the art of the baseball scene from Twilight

We have the dull, lifeless vampires on Bella with their kind of minimum noise, kind of moving around, not really making much sound. Contrasting with the loud, aggressive, natural sounds of water and thunder.
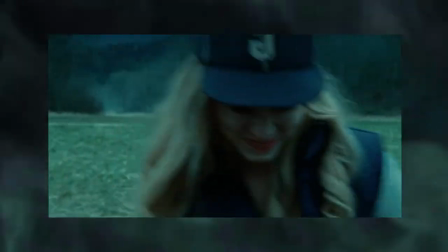4:24 We get this masterful shot, establishing which team will be hitting the ball with the basses to remind us that baseball is about to be played. This coupled with the soundscape moving from a natural sound to supermassive black hole performed by Muse gives us an indication of where the scene is heading. The opening guitar riff is used to bring us into this world of heightened senses. Every shot in this scene moving forward except those focused on Bella are trying to get you to experience the moment as a vampire.
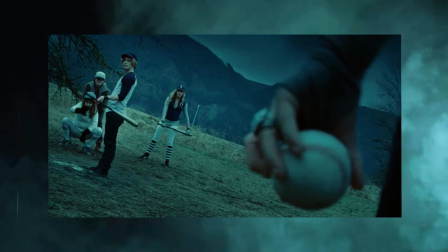4:55 The zooms, pans, dutch angles, flashes, quick cuts,
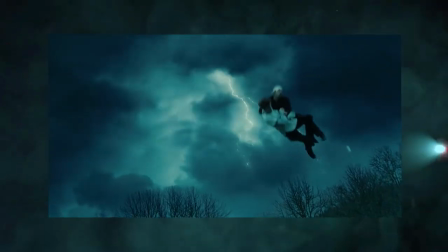5:00 swooshes and whooshes all work together to bring extra life into this scene. Director Katherine Hardwick and cinematographer Elliot Davis create some truly breathtaking shots throughout this whole sequence, most of them used to show off a vampire's power. The single greatest example of a shot establishing a vampire's power is this.
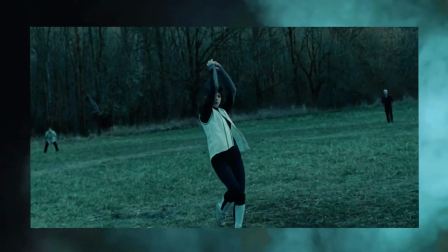5:23 Ashley Green as Alice doing the high leg ball-pinching. Alice, apart from being the gay awakening of every lesbian born after 1997, is also subjective precognition, has subjective precognition. That was not a real sentence. I am aware. I just felt obligated to include the fact about the gay stuff because every woman I know who likes women mentions Alice from Twilight as a first. Probably drawing attention to it was probably worse off for me. I'm just going to carry on like I never mentioned it is I Without fail every shot in this scene does something important It establishes the relationship between two characters shows off of vampires power or most importantly
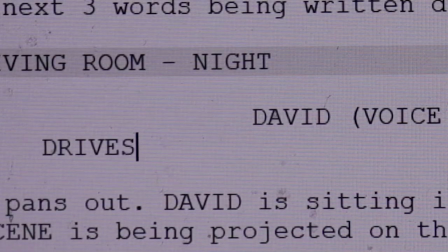6:08 Drives the plot
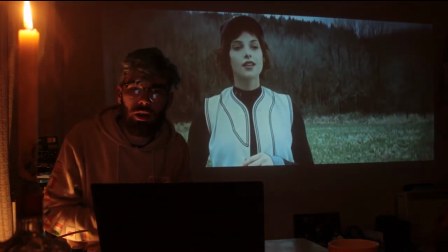6:11 Forward now as beautifully shot as this scene is I think it's important to talk about the dialogue and its delivery There isn't much talking going on here,
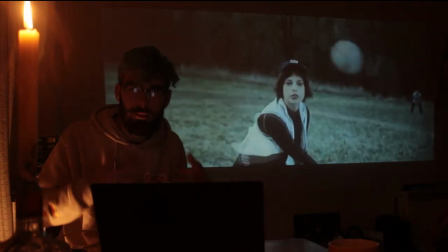6:19 it's a good ol' game with BB ball, you don't talk that much during it, but there are a few bits of dialogue in here that I think are really important to talk about.
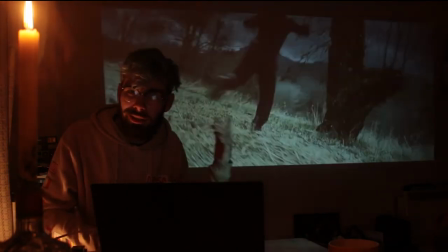6:26 Lines like, I see why you need the thunder. and other more curious choices such as,
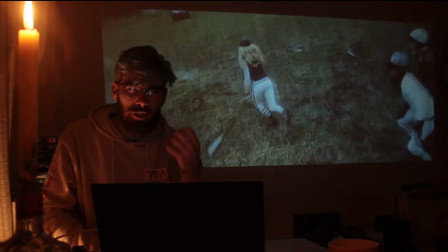6:31 My monkey man. are said with such passion and such good acting that they sell us on the fact that these are real characters,
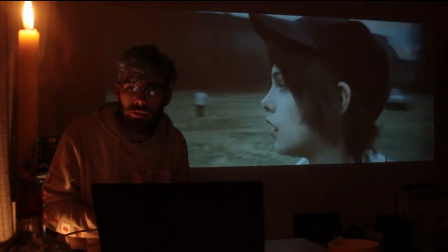6:38 real people, we should care about. For me, there's no greater example than this, than Alice's signature line, Stop!
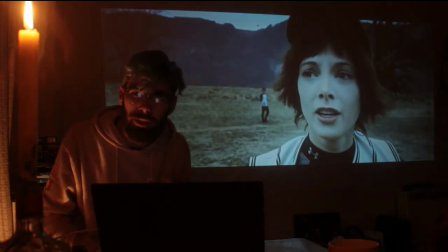6:45 Stop, as in cease to do what you are currently doing, but also said with a soft sth sound, a sa, sup, showing us that Alice, this normally chill relaxed character, has been shaken to her core.
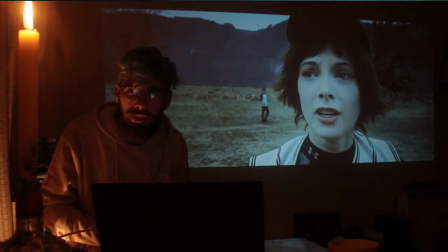7:00 The acting elevates the dialogue into something more than it could ever hope to be, but if the dialogue wasn't there, then the actors would have nothing to work with. It's a beautiful dance between the written word and the actor's own interpretation.
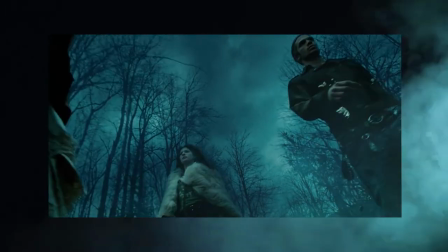7:14 The baseball scene ends when the three antagonists arrive. The tone shifts from light-hearted with eerie undertones to straight up menacing.
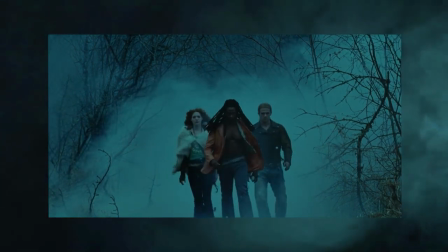7:23 It's a very subtle change that happens over a 30 second period. Safe space here, danger around every corner here. Editor Nancy Richardson creates a lot of tension in this scene with very few shots. In fact, she kind of keeps the whole movie together with the editing. The editing on Twilight elevates it from a kind of meh film to an outstanding piece of cinema. The more the Twilight saga went on, the more it started to look and feel and sound like a cheap parody of itself. All sense of unique storytelling techniques or personal vision seemed to like disappear as the franchise went on. I'm not going to tell you the first Twilight movie isn't a little bit silly. Because it is. But they got their budget cut weeks before they started filming. And they accomplished so much. It's spectacular.